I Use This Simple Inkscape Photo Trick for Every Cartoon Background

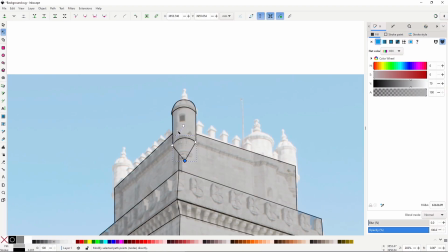247s
Forget about the color for now, just focus on the design decisions and the silhouette.
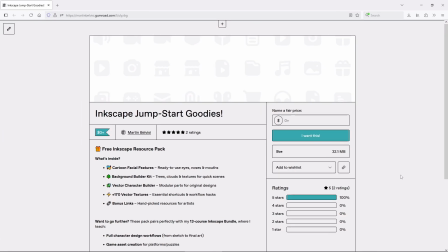254s
And here's another Inkscape specific tip. I have a free Inkscape starting pack, which includes, amongst other useful things, tons of ready-to-use vector assets.
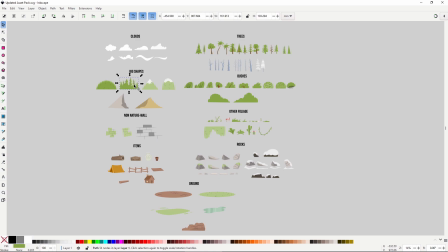263s
Bushes, trees, clouds. This can help you to quickly dress the scene without need to draw anything.
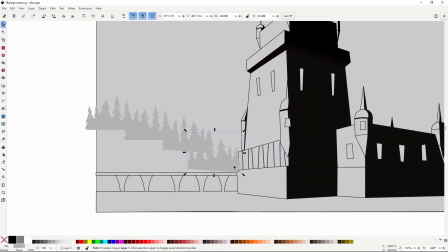270s
It's also great for adding some finishing touches or to quickly experiment with the composition.
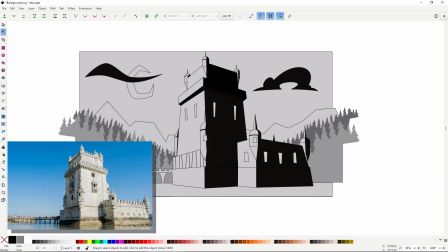279s
Notice how different it looks now. It's practically a new concept. While tracing, it's easy to see what works and what doesn't, and make some adjustments on the fly. Here it was easy to simplify the architecture and adjusted the proportions and shapes to
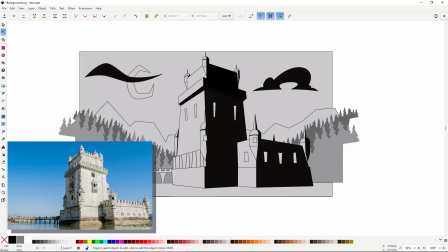294s
fit the Samurai Jack style. though it takes some effort to work within a show's limitations, like the flat shapes and the sharp silhouettes.
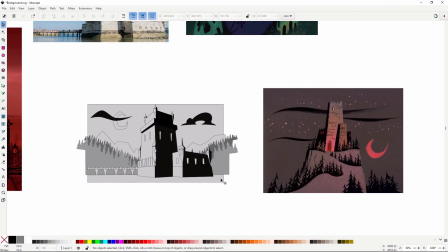303s
Once you're happy with your drawing, it's time for color and lighting, and this part is usually the easiest if you have everything.
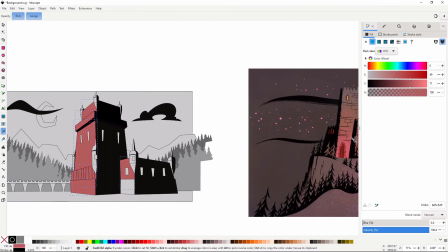310s
Start by gathering at least one color reference,
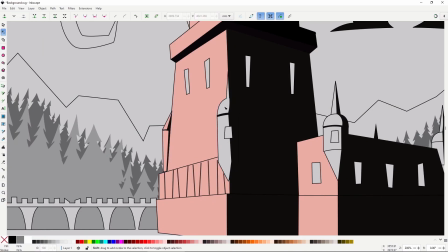313s
maybe from your cartoon examples, or something that fits the mood, and start sampling the colors.
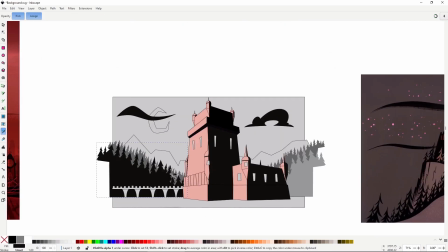319s
It's very likely you'll have to do some adjustments, rarely the colors will work out of the box, but at least you'll have a strong base.
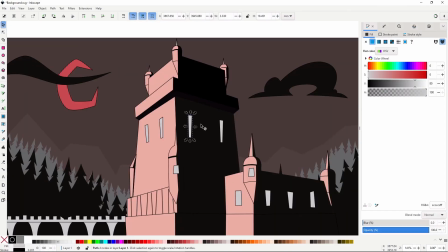327s
For my version, I went for strong contrast and those dramatic, full black shadows, typical of the backgrounds in Samurai Jack.
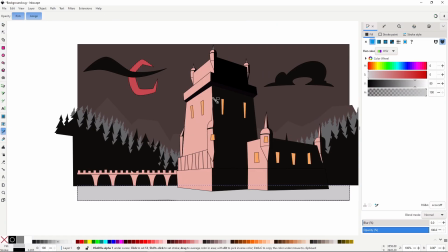335s
A quick tip, take advantage that it's easier to make variations by duplicating your drawing and testing out different palettes,
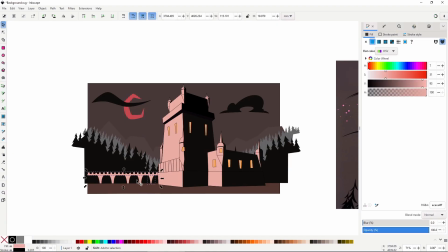343s
different illumination, times of day, or even atmospheres.
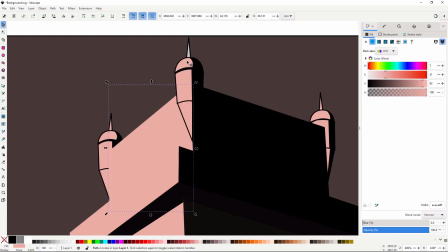347s
I'm not gonna do that here because I already have a strong vision for what I want, but it's a tool worth keeping in mind.
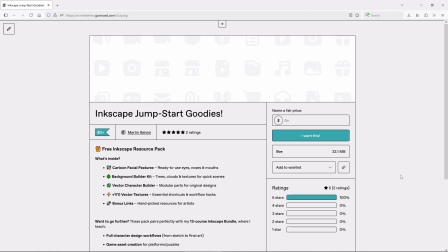358s
And remember the free asset pack I mentioned a minute ago?
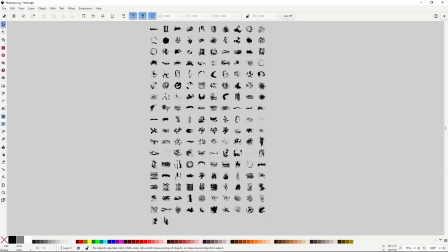361s
Well, it also includes over 170 vector textures to give your art that stylized texture look many cartoons use.
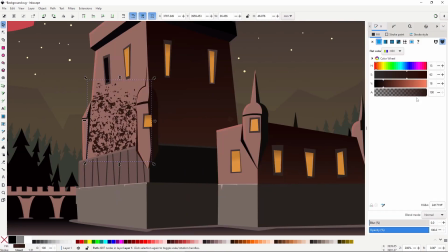369s
You can download it from the link in the description.
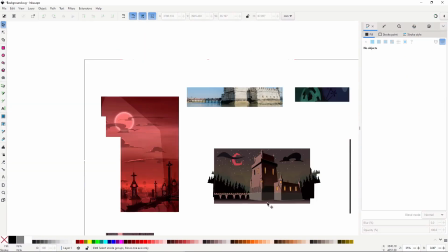372s
Anyway, this is gonna be useful to help imitate as much as possible the Samurai Jack style that has this heavy textured feel.
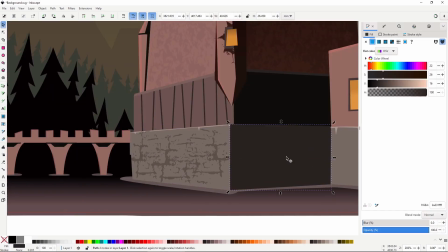380s
And one final tip, if you really struggle with the compositions and the colors, or the rendering in general,
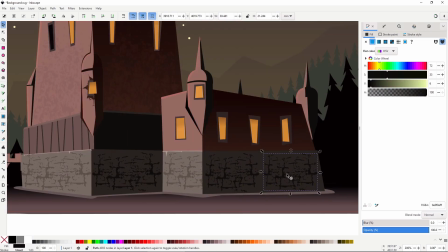388s
I'll let you know the bundle I mentioned earlier has two full beginner
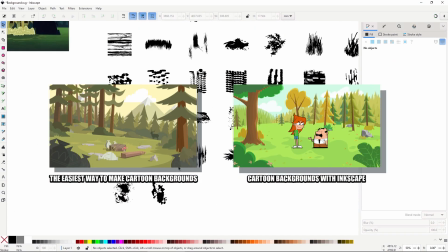392s
courses on making backgrounds that go over all of this with much more detail.
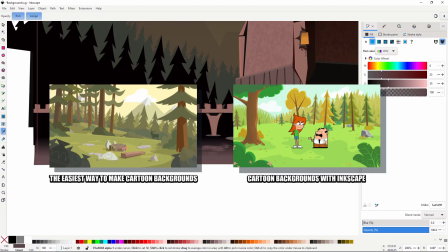397s
Again, link in the description.
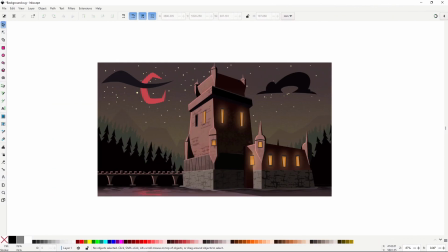400s
I won't lie, this method takes a bit of practice, but once you get used to it, it's a great place to start a new composition, and it doubles as a great practice for improving your overall background design and drawing skills. If you found this helpful, don't forget to like, subscribe, and hit the bell. It really helps the channel grow.
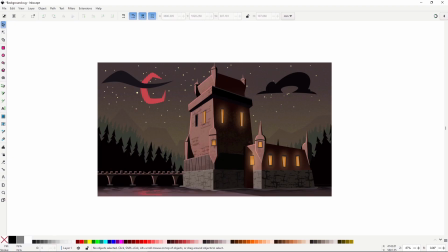420s
And tell me in the comments if you plan to try this method yourself. That's it for today. Thanks for watching, and I'll see you next week. Bye.